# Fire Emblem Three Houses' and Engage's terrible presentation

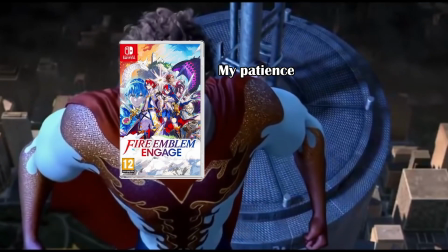0s This town isn't big enough for two. 7 out of 10 at best Fire Emblem games. Oh, you're a...
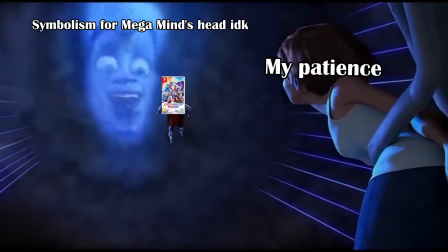6s 7 out of 10 at best Fire Emblem game. Alright, just not a super one.
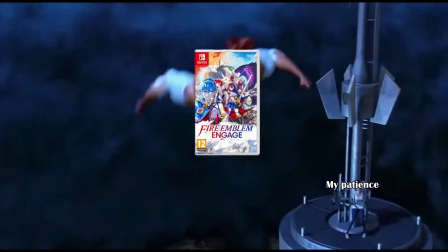11s Yeah? What's the difference?
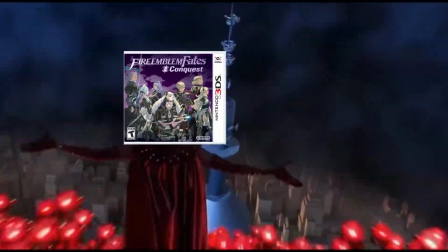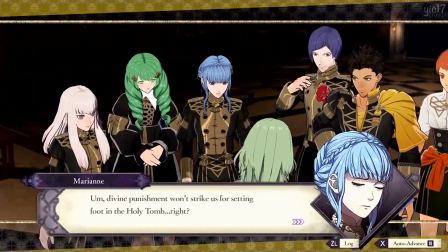19s Presentation!
Have you ever noticed that most cutscenes in Three Houses and Engage kind of look the same?
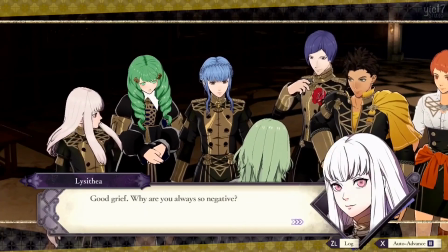24s
You know, just a medium shot of a bunch of people standing around talking to each other about the currently transpiring events,
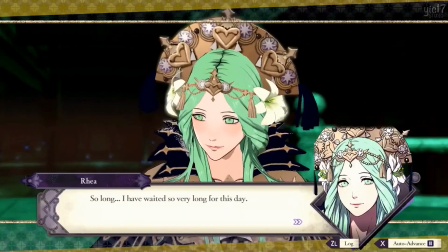30s
using the same recycled mocap animations whenever they want to emphasize something, with it switching to a close-up if they want to focus on something a specific character is saying,
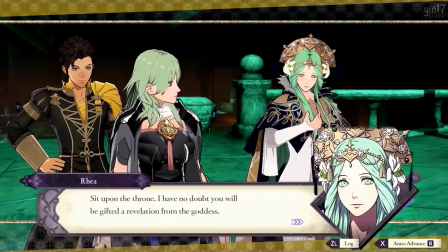38s
without anything ever really happening in them, and if something does happen, it just cuts to black so they don't have to animate it.
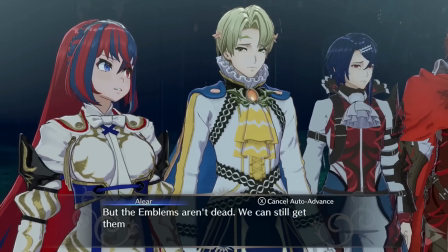45s
Don't you think it all gets, you know, a bit samey?
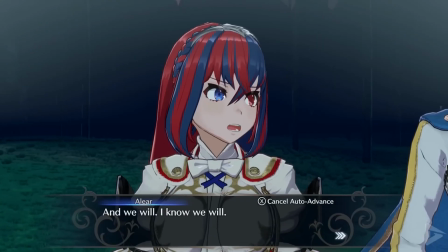47s
Now, I do want to point out that I will be specifically talking about in-engine cutscenes in this video, rather than pre-rendered ones,
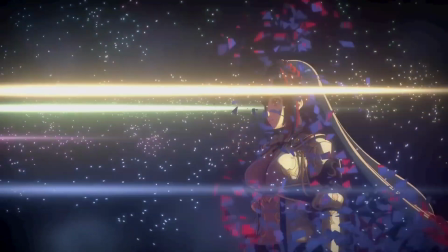54s
as the pre-rendered cutscenes are usually quite well done, but they're few and far between in these 50-hour-long games.
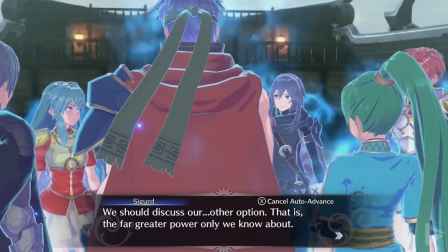60s
We are going to be looking at this most of the time. But a lot of you are probably wondering, why does this even matter?
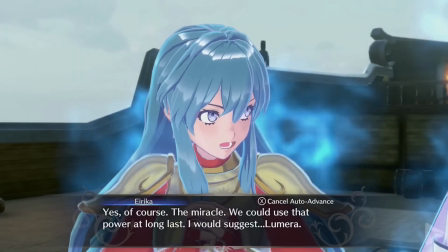66s
Who cares? Well, I'm going to go through a few examples to show you how good presentation and thinking about how you structure your scenes can make all the difference.
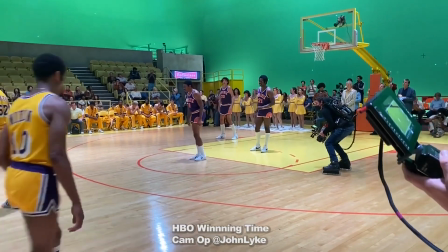74s
Properly utilizing the camera in your scene is very important if you ever want to be some sort of director.
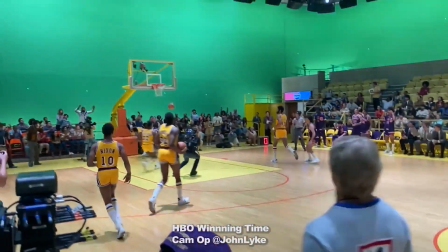78s
It can help the viewer connect with the character, emphasize certain points, and much more.
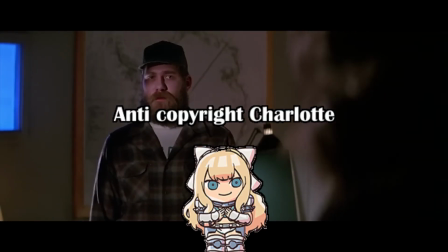83s
One of my favorite movies, The Thing, utilizes the camera expertly, and each scene is composed with extreme care.
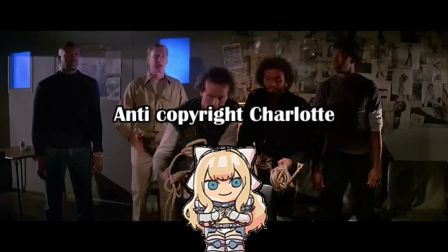89s
To go over one specific example, let's go over the ending of The Thing. Spoiler warning, by the way, go watch the movie if you haven't, it's really good.
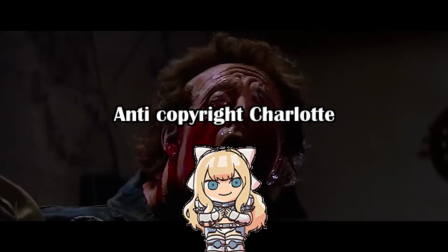97s
Anyway, the movie centers around an alien that can imitate people perfectly, so the characters never really know who's on their side,
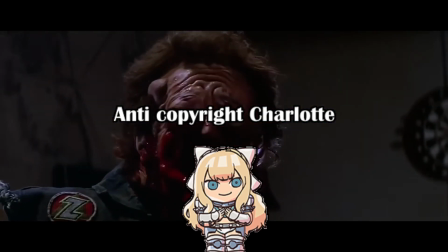104s
and solving the mystery of who the Thing is a big part of the movie.
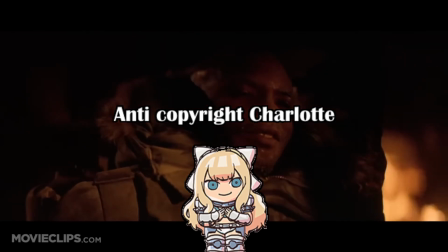107s
However, the movie ends with two characters, who could both be the Thing, having their final conversation together.
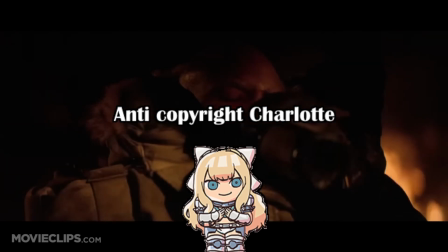113s
At this point, the viewer could be thinking many things, like, is Childs the Thing? Is McCready the Thing?
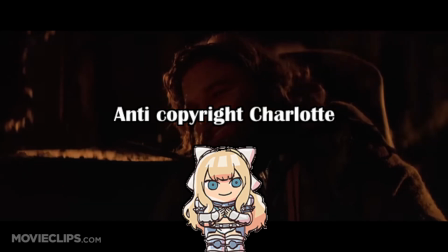118s
Are they both the Thing? Neither? Despite being a non-violent scene, it holds a certain amount of intensity as they question each other, and the viewer ponders this.
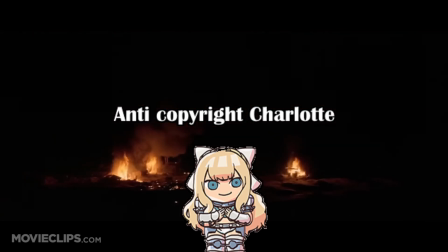126s
However, before we get to see what happens next, the camera cuts to a bird's eye view of the base, so we don't get to see the outcome. It's eerie. The audience is left wondering what happens, but throughout the movie, the characters didn't know who the Thing was, so why should we?
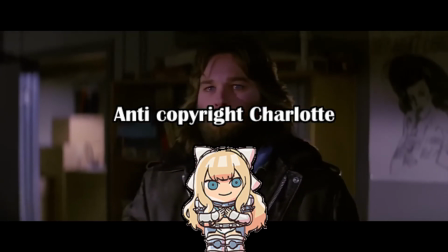140s
The camera is denying us this information, and helping us fuel our own paranoia, which the characters felt throughout the film.
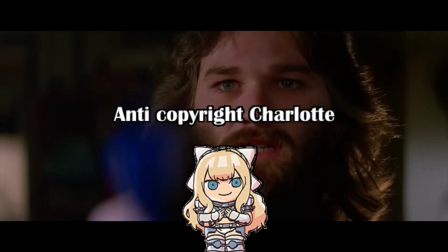147s
It's the perfect ending to the movie, and it wouldn't be possible without the thought put into the camera work.
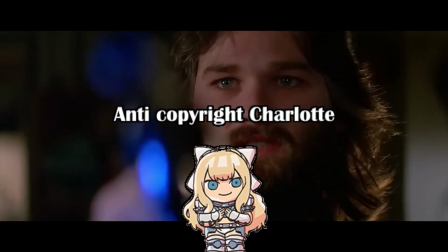152s
These principles also apply to video games. Let's take a look at one of my favorite video games, Majora's Mask,
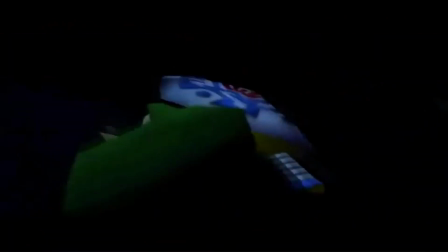157s
with examples like the camera doing a close-up on Link's face whenever he transforms to emphasize the disturbing nature of his transformations,
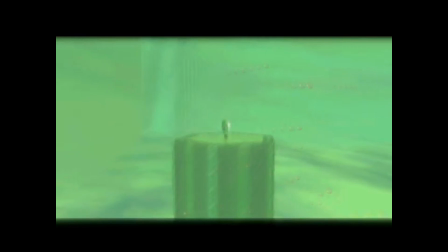163s
and making sure we never get a clear view of the giant when Link learns the Oath to Order, to make the whole thing feel more mysterious and odd.
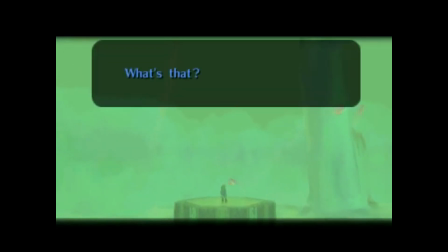170s
Whoever was behind the shot composition of Majora's Mask did a great job of selling it as the eerie and surreal experience that it is.
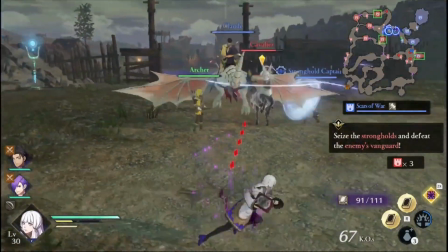177s
Since we've talked about a horror movie and a game that has a lot of disturbing elements, let's talk about one of the creepier elements of Three Houses.
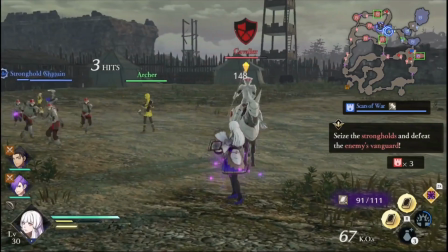184s
Lysithea as a child was subject to horrible experiments by a dark cult that permanently lowered her lifespan, as well as wiping out all of her siblings.
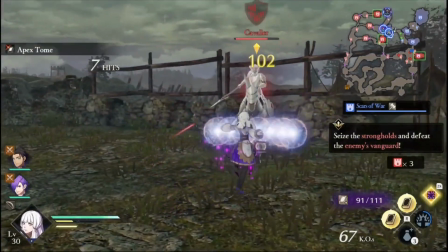191s
So, how does she deliver this information to her comrades?
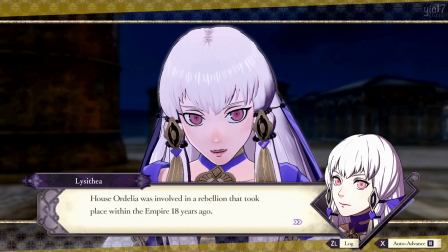195s
The same way the game delivers everything else, with a close-up on Lysithea when she's saying her piece, before quickly cutting back to our beloved medium-shot friendship circle.
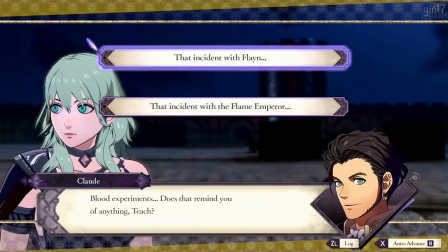203s
God, Three Houses has the most intricate world building and deepest lore in this franchise, but it always delivers this information in the most boring and samey way possible.
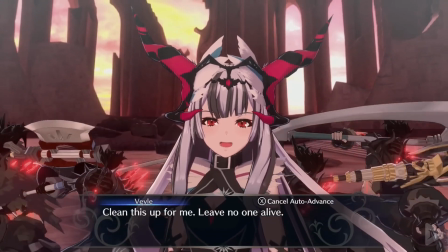212s
My favorite example of the lack of care put into how cutscenes are set up in the Switch Fire Emblem games is with this cutscene right here,
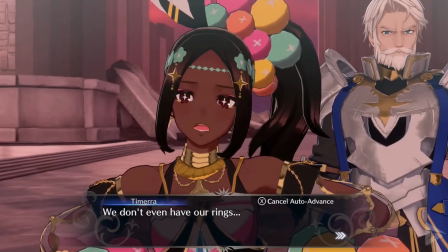219s
where Alear was just sent to the pearly gates by a giant laser that also happens to have Ivy in the background.
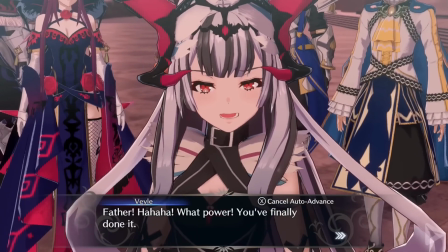225s
Here's how Ivy is supposed to feel about Alear, by the way.
Can we start with why you seem to have such anger toward me?
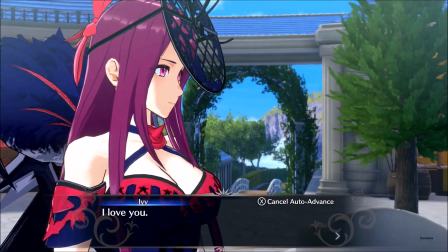231s I love you. Huh? I love you.
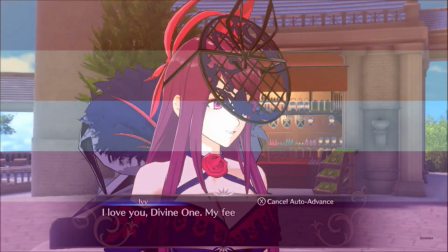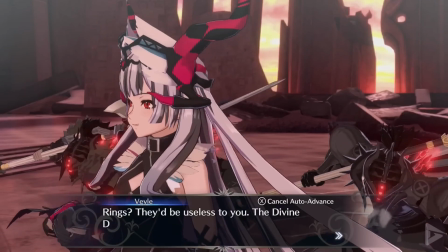240s
Anyway, Alear's gone, and Vale's making fun of them, saying, "Oh, you're so doomed, ahaha!"